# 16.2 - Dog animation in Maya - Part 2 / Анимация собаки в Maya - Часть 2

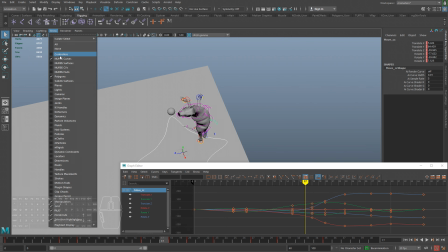(33:12)
Немножко подправим ее полет.
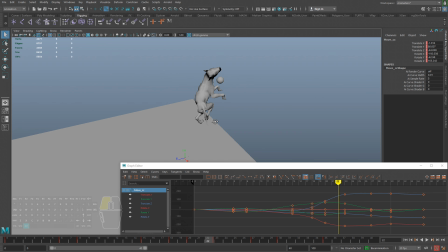(33:14)
То есть из-за того, что у нас тело резко выгибается в обратном направлении, то в этом месте нужно вот здесь отодвинуть собаку назад,
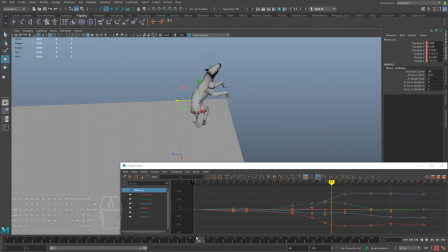(33:29)
потому что у нее уже с помощью мелких контроллеров происходит резкое вот это вот поворот головы. Поэтому я немножко, хоть и где там, где добавляю кручение, там в том же месте у нас,
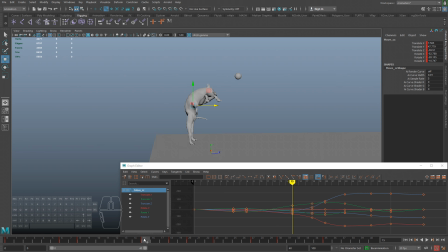(33:49)
ну, я буду смещать собаку там вперед или назад, в зависимости от того, выглядит оно хорошо или плохо. Например, вот эта часть тела, верхняя, она довольно тяжелая, то есть там половина веса собаки. И если вот так резко головой она двигает, то, конечно же,
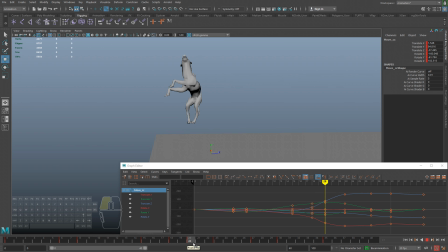(34:06)
нижняя часть тела будет пытаться компенсировать это резкое движение и тем самым уходить назад. То есть вот сюда. Может, не так сильно. Ну и, конечно же, все остальные кадры по инерции у нас тоже будут сдвигаться.
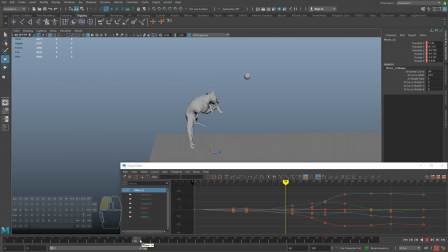(34:25)
На ноги пока не обращайте внимания. Хотя, на самом деле, ноги тоже нужно было бы поздвигать. Так, чуть сдвину 23-й вперед.
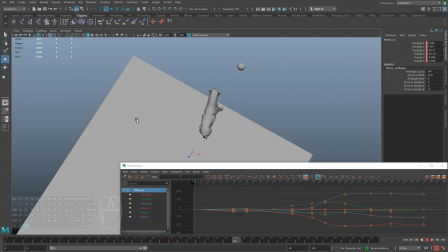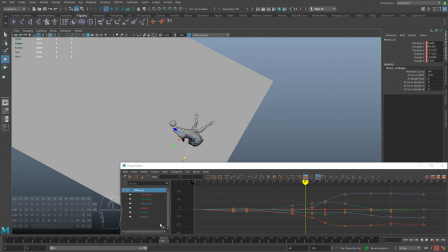(34:45)
Кстати, вот видом сверху мы ничего с вами не двигали вот в таком положении собаку. Но тут тоже, кстати, есть куда двигать. То есть тут то же самое, если мы
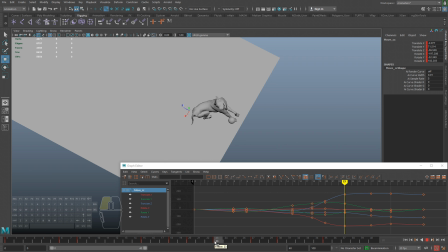(35:00)
делаем такую инерцию, то таз должен как-то тоже отреагировать, и собака тоже должна
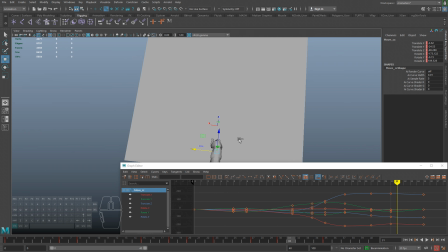(35:08)
двигаться и влево-вправо. То есть, что я сейчас делаю?
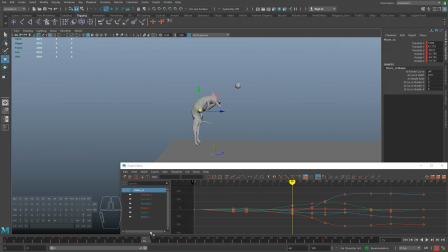(35:14)
Еще раз, когда у нас вот проходят такие моменты кручения тела, то когда довольно тяжелая верхняя часть вот так вот поворачивается
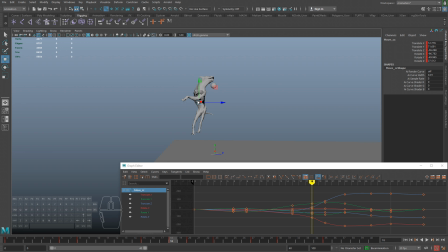(35:28)
справа налево, сейчас в данном случае, то, конечно же, нижняя часть тела будет на себя брать тоже вращательный эффект. То есть нужно как бы какая-то компенсация для против верхней части тела.
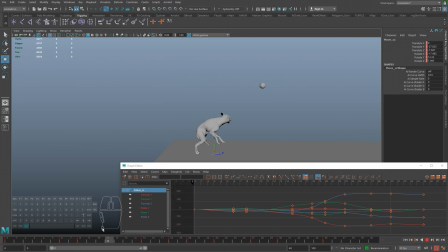(35:42)
То есть оно будет стремиться в другую сторону двигаться. Вот поэтому у нас задница собаки должна уходить в бок, вправо. Вот, может, все же стоит вот здесь тоже это сделать.
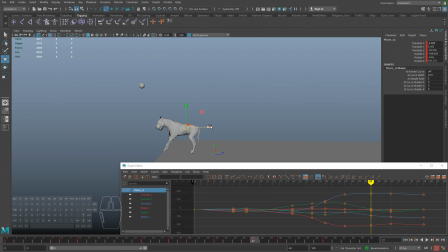Нет, вернул. Так, как-то что-то, по-моему, покрасивее выглядит.
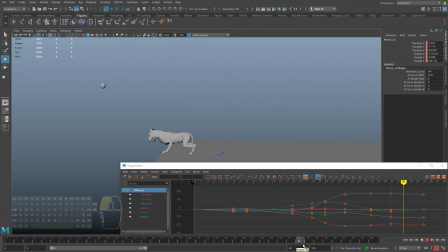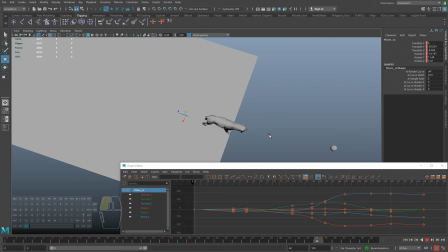Ну, с видом сверху сейчас не очень красиво выглядит.
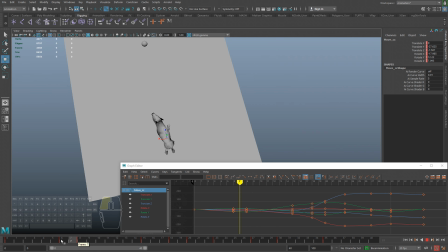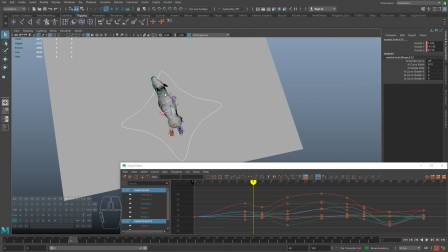(36:46)
Я думаю, стоит чуть закинуть еще сильнее вот эту вот часть тела в самом начале.
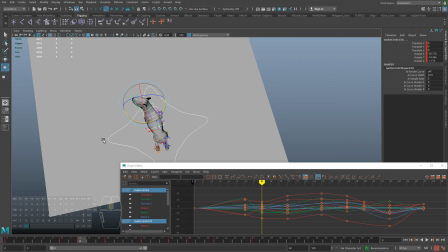Так, а так как мы уже детализируем, а в самом начале, в третьем кадре, наоборот,
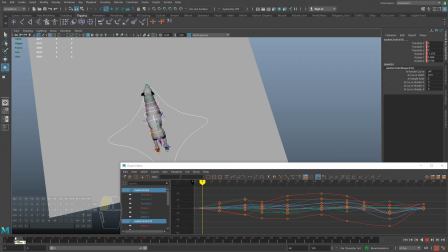(37:09)
сделать в обратном направлении смещение. То есть как бы тело уходит, да? Ну а голова...